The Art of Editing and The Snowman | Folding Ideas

It's also worth mentioning that the note used prominently in the film's marketing, "Mr.
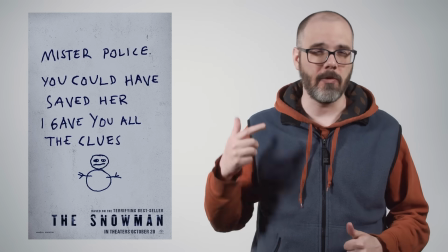[32:36]
Police, I gave you all the clues," appears nowhere in the movie, though Harry does find a stack of blue stationery in Matthias's house. There's a deeper problem here in the film not managing to follow whole events or let us in on Harry's train of thought.
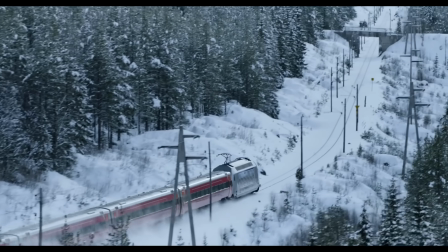[32:52]
He takes a huge detour to Bergen for extremely unclear reasons, only to discover that Katrine is Rafto's daughter,
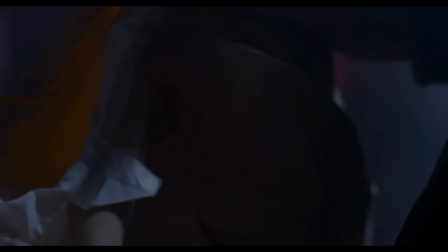[33:00]
but that only sort of explains why she's fixated on Arve Stope and does nothing to advance the actual case.
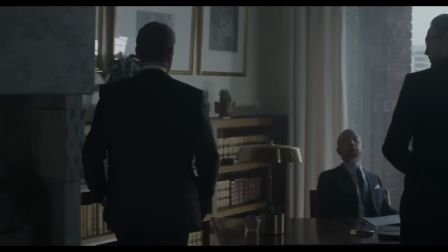[33:08]
On top of that, Stope's viability as a suspect is itself tenuous at best.
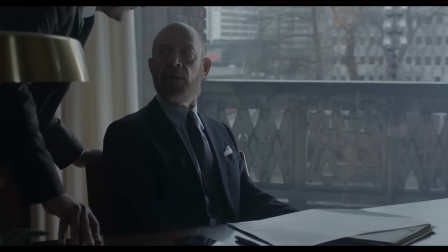[33:13]
While there's a reasonable implication that maybe 9 years ago Stope killed his mistress to bury an embarrassing news story,
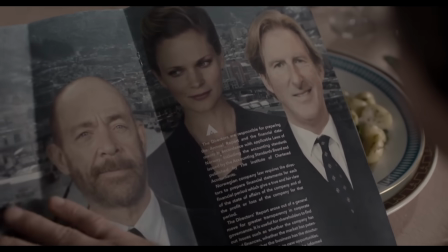[33:20]
and then maybe killed the alcoholic off-duty cop that was investigating that disappearance,
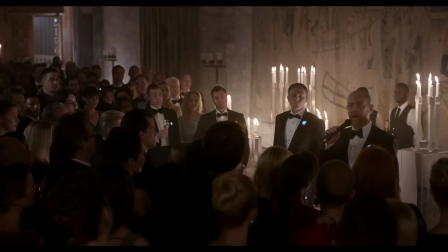[33:26]
there's no reason to think that Stope has anything to do with the new murders or even any of the old murders
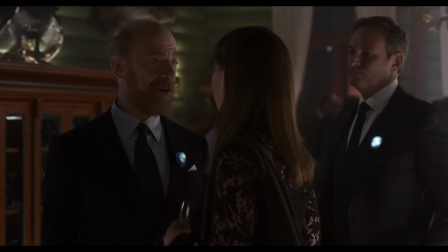[33:33]
that weren't his mistress.
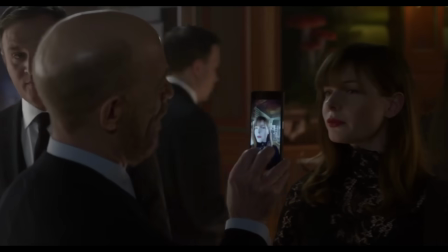[33:34]
Nothing is even suggested about how he would fit the serial killer profile or have opportunity to kill virtually any of the victims.
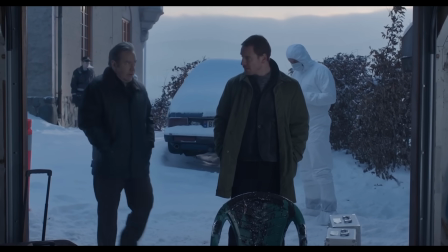[33:43]
To cap it off, Harry then teleports back to Oslo from Bergen.
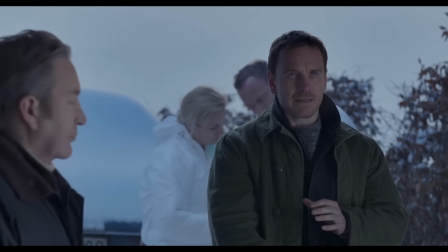[33:47]
I'm not usually that much of a stickler for movies taking some liberties with travel time, except in this case,
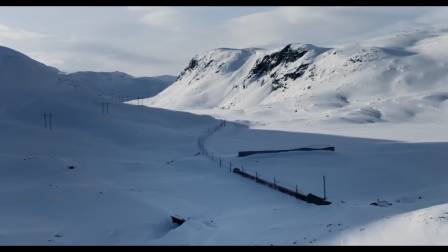[33:54]
we already devoted a significant amount of screen time to the fact that traveling from Oslo to Bergen is a substantial trip. Like in real life, the express train between the two cities is 6.5 hours. A movie primes the audience's expectations of itself, and how that manifests here is that there are so many baffling cuts and creative decisions that it's hard to tell which are deliberate stylistic choices and which are just errors. Random, unmotivated jump cut. The movie is full of so many inconsistencies in its basic structure that it inadvertently trains the audience to notice inconsistencies that they would probably overlook in a better film.
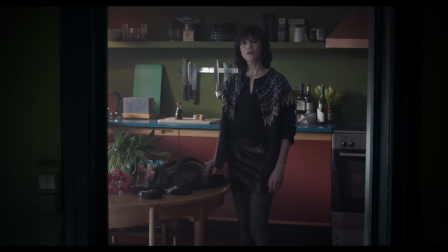[34:36]
The reveal of Matthias as the killer feels almost plucked out of a hat, with most of the justification being concentrated in the reveal itself. Well, on one hand, it's incredibly easy to identify Matthias as the killer because he's the character with a lot of screen time who otherwise has nothing to do,
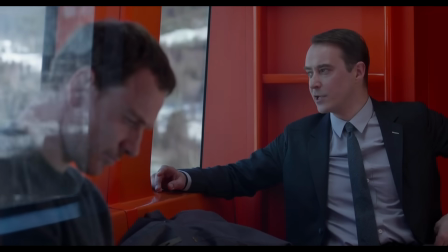[34:54]
what Roger Ebert called the law of economy of characters, and he's the only character aside from Harry that smokes.
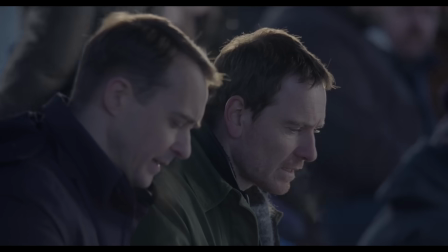[35:01]
It's also difficult because the movie is otherwise such a mess, littered with missing details and dropped trains of thought, that the normal rules don't apply. This is actually one of the things I love about bad movies. They tend to be unpredictable. Granted, it tends to take the form of being random rather than clever, but hey, it's something. Also, it's really funny that Matthias is killing people for getting too close when seemingly no one actually suspects him.
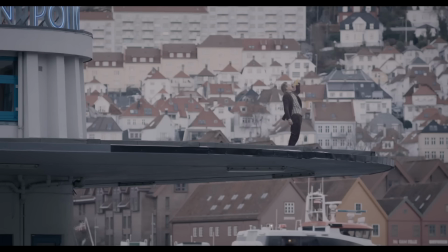[35:30]
We don't find out what Rafto knew, and there's no indication that Vedelson knew anything.
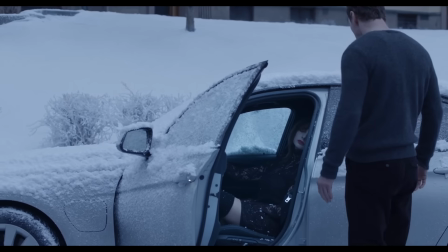[35:35]
Matthias assaults, kidnaps, and kills Katrine, but she was single-mindedly pursuing Stope and doesn't even really know he exists. Now, maybe he killed Katrine to frame Stope, but it doesn't matter story-wise because no one follows up on anything directly connected to Katrine's murder,
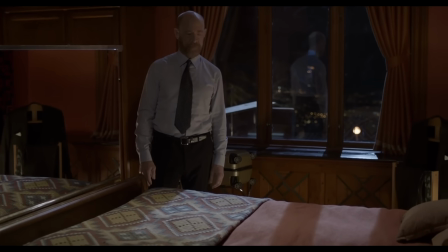[35:53]
and the last we see of Stope is him sitting in his hotel room looking sad that he didn't get to bang the cute brunette that was ready to jump
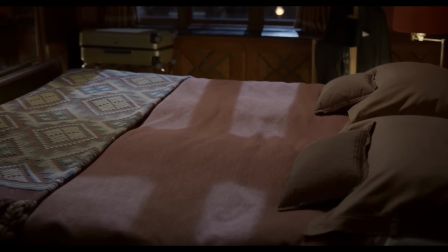[36:01]
him at the party. And that's weird that a red herring like Stope would just be dropped from the story instead of being in some way actively resolved,
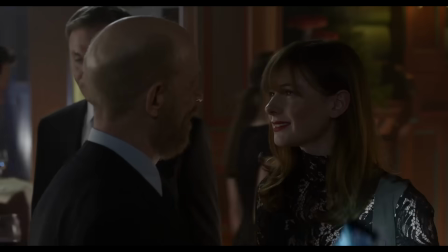[36:10]
because the movie clearly sets up that he has implicating evidence when he takes Katrine's photo,
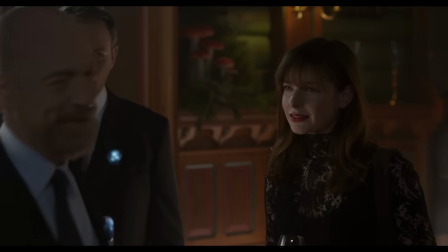[36:15]
proving that he was one of the last people to see her alive. Compounding that, the movie's poor communication of time makes it look like Katrine is murdered to protect Matthias's identity,
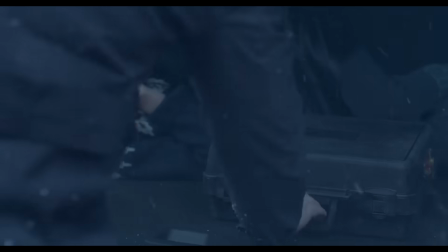[36:27]
and then the very next day, he kidnaps his girlfriend and her son, then calls Harry and all but tells him he's the killer.